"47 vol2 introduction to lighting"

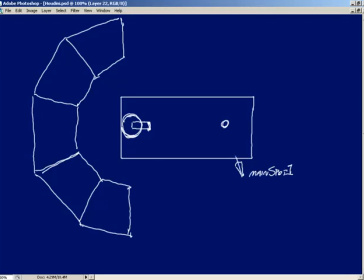So having this light point down at the character, once again, he's going to be pretty high up. He'll be higher than the ladder. And the point is we're going to make sure that this main spot and the next main spot that I'm going to draw in just a second will always track our character, even as our character is climbing up the ladder.
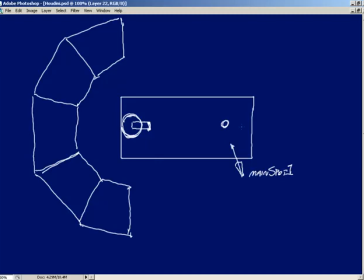And that way, extra illumination will be thrown onto the rungs and the side of the ladder as well as the diving board itself. So let me go ahead and throw one more. We're going to offset another light. Again, keep in mind this is going to be pretty high up over here.
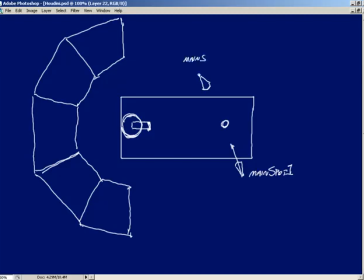And this guy is going to be main spot 2. So these are going to work kind of like in the real-world situation where you'd have a guy standing at a controllable spotlight. He stands in the same place. These lights aren't going to move in terms of position, but he can rotate that light around to track the character, and that's exactly what these 2 lights are going to do.
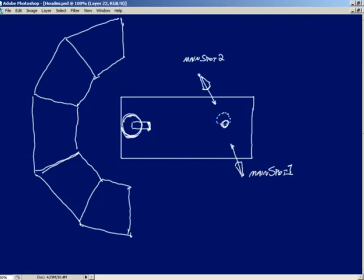Precisely. So we're going to end up with a ring of light, something like this, and then overlapping over here something like this. Just a quick idea. So now that we have two key spotlights that are tracking our character as he is running around through the scene,
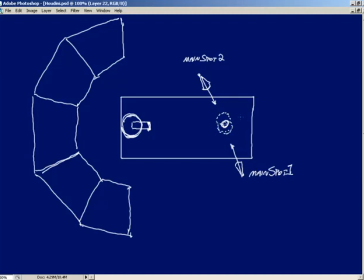it's time to throw in some extra illumination. Obviously, we don't want our entire stage to be in black. That wouldn't look good. We'd like for our audience members to see the ladder that our character is approaching, as well as the pool up underneath the diving board. And we'll go about this by putting in 3 secondary spotlights.
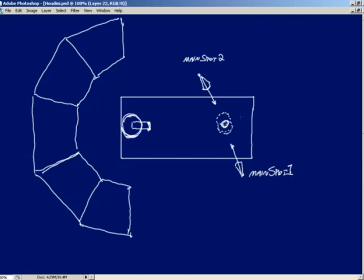These guys will have specific colors, where our main spotlight 1 and 2 will be left with a color value of white. So for these guys, we'll put something over here. So I'll put a giant circle in this guy so I can throw a color.
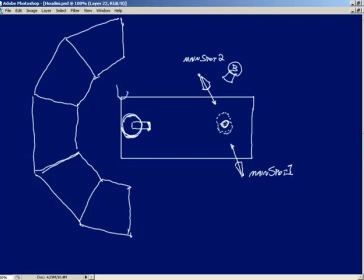This guy's going to be blue back over here. This guy's going to be red. And then finally, somewhere back over here, we're going to have this guy being green, shining down in this way. And the whole idea is that we're going to overlap some lights.
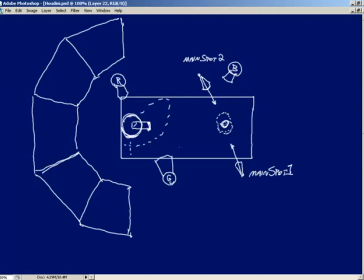So we get something like this, and then this light coming from up here, going to provide a bunch of illumination over here. But the interesting thing is, the place where all of the lights are going to end up crossing one another, that's going to pretty much be white because we've used our primary colors here. So keep that in mind.
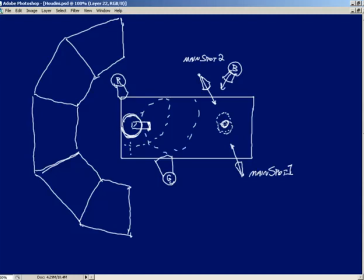Steve, is there something you'd like to add? Yes, the bulk of the stage is going to end up with fairly close to white illumination because of the fact that we're going to get the overlapping of all of these circles of light. But where the pool and the ladder are getting hit from different directions by these lights, just due to the positioning of those lights.
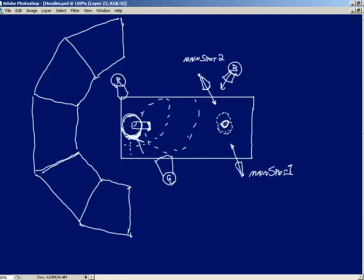Well, you'll have some green light back over here on this side. You're going to have some red light falling back over here on this side. It's going to give a really nice dynamic look to the items that are sitting on top of the stage.
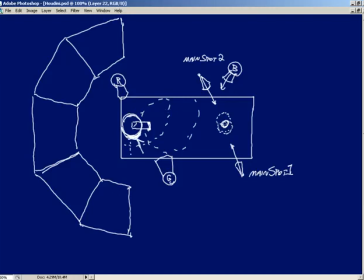And it's really going to add to that feel of being at the circus. Bright colors, bright lights. Yeah. So we'll do that with 3 spotlights. Now these guys, they're going to be about the altitude of our ladder, somewhere roughly around there. So not quite as high as our main 2 spotlights.
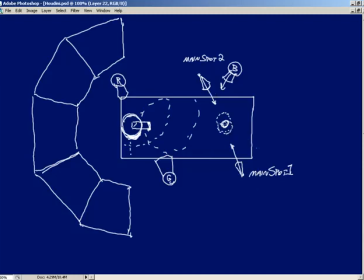Again, for our main 2 spotlights, these guys right here, remember, they need to be pretty high for the simple fact that they need to be able to track that character all the way up to the top of the ladder, and then as he's doing his jump as well. We don't want him to suddenly disappear into darkness.
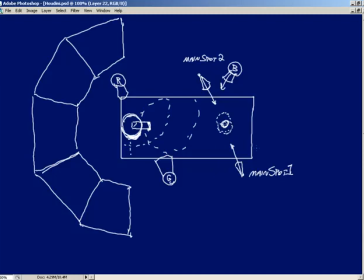That would not look too good. So with this light setup right here, we've got a total of 5 lights being used. Let's now go ahead and focus on the character himself. The character will have a very specific lighting rig that will allow
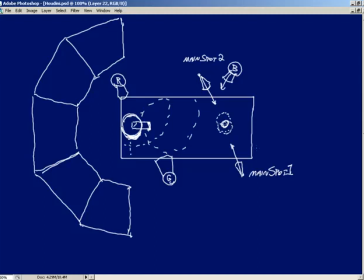us to set up some rim lights as well as a fill light illuminating the front, and then finally a bounce light at the bottom so that we can simulate light bouncing off of our stage and up onto the character himself. So we shall begin this quick discussion with... Need more room.
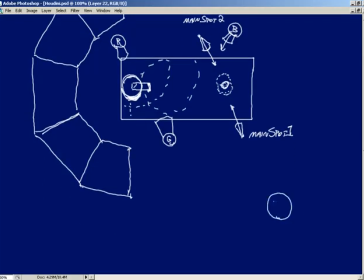A character. So here we are with our very happy character that's about to perform. Now, we'll start out with 2 rim lights in the back. Now, this guy, even though I've drawn him slightly off to the side, he's looking right at us, so keep that in mind. So here we are back here with 2 different rim lights.
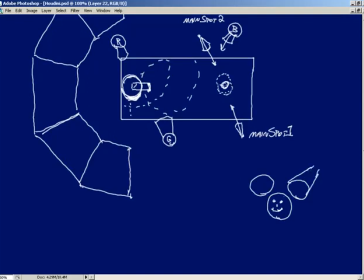Now, if you've never worked with rim lights in the past, the goal of a rim light is to provide some illumination right there on the side, and this is fantastic for making an object become separated from things in the background. Exactly, so here's where we're kind of breaking from necessarily real-world light, in quotes,
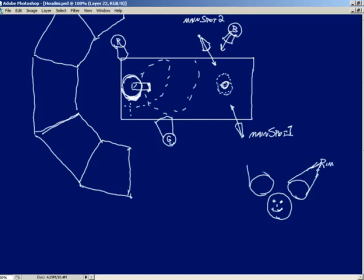and going towards more artistic light that's going to work for the camera angles that we're using, such that we can make sure that our character is distinguished from the background, and everything then gets added depth because of that, and everything is nice and clear. Whereas if we didn't have rim lights, we'd risk the edge of our character blending in with the background.
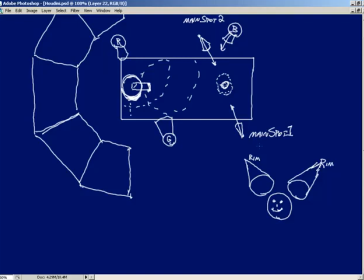Things would not be as crisp and clear, and artistically they wouldn't be as pleasant to look at. Precisely. Now these lights will be called, I'm not going to write all of this down, but they'll be called Character Rim A and Character Rim B. Also appended to the name will be the word Shot 2,
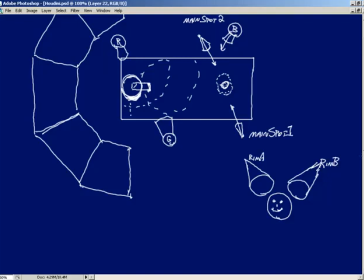Shot 3, etc. We'll talk about that in just a second. Let's go ahead and get our fill light in. So this is our light that's coming in and hitting from the front. So I'll draw it something like that right there.
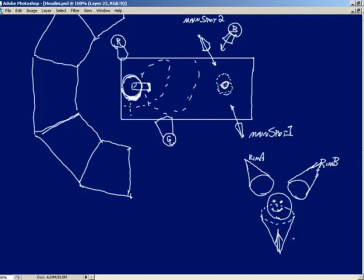Now this light is going to be called something like Character Fill. And then once again, we'll have Shot 02, Shot 03, which we'll talk about in just a second. The final thing is up underneath our character, we're going to have a distant light.
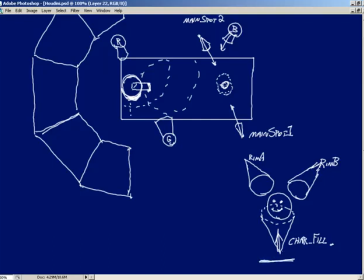So don't let the drawing here confuse you. This light is coming straight on at the character. I just obviously did not want to draw it like this, but that is kind of what's going on. So now here we are with a distant light that resides up underneath the character.
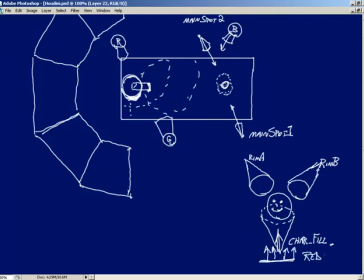That's going to be a reddish color. And the idea is that we throw just a small amount of illumination up on the bottom of the character, once again, to help with separation and to simulate bounce light off of our staged floor.
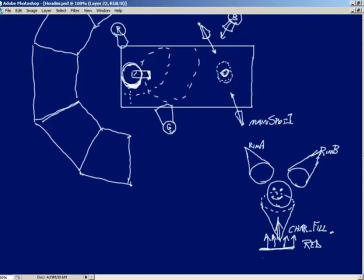Because you'll recall when we set up our stage, the stage was given a sort of a red hue in terms of the texture. That wood colour has got a red tint, so it would make sense for any light that is reflected off of that stage, as small and subtle as it's going to be, is going to have that red hue,
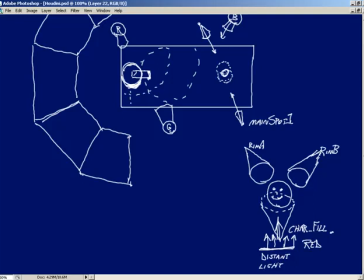which means if we have a red bounce light, we're going to simulate light hitting the stage, coming back and reflecting off as a slightly red hue light. That's right. Now, I've mentioned that we're going to be adding names like shot 02, shot 03 into these names. Now, where does that come into play? What are we talking about?
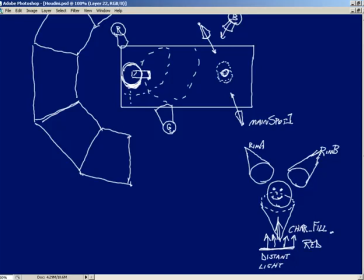Because we're only looking at 3 lights here for the main lights around the character and then a distant light up underneath the character. Why are we going to have different names? And that's quite simple. Let's think about the way this light rig needs to work.
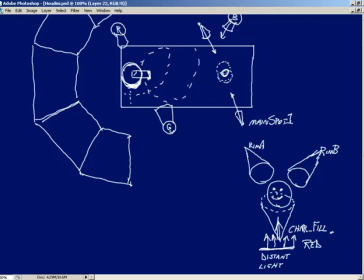A rim shot needs to provide illumination for the backside of an item in such a way that we just see an edge of light appearing on the side, like such, to help separate an object from its background.
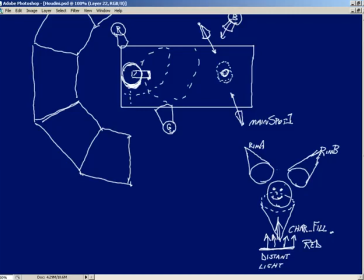But what happens if our camera is tracking around in such a way, so we've got our character, right? The character is bouncing over and we're looking at him, but as we're looking, a rim shot from one angle might be providing the proper illumination from the backside of the character, but as our camera begins to swing around,
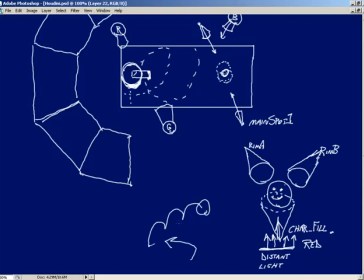now suddenly the rim shot, in this case rim B, would be providing more of a side light where it would look more like a key light for some reason that's being parented in. So how would we go about addressing the situation so that rim A and rim B always
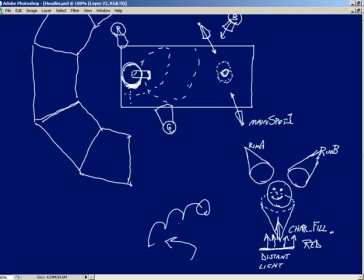provide only rim illumination and then our fill from the front remains from the front? Well, first of all, we need to think about the perspective in which we're looking at our sphere, our character. In this case, I've drawn it in such a way that we're looking straight on. But at any time that we're looking at a character, we're looking through a camera.
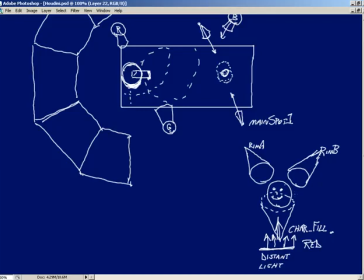So if the lights were all positioned according to where the camera's at, then we could set something up where our rim lights would always be illuminating the backside and our fill light would always be illuminating the front. And this is very easy to do.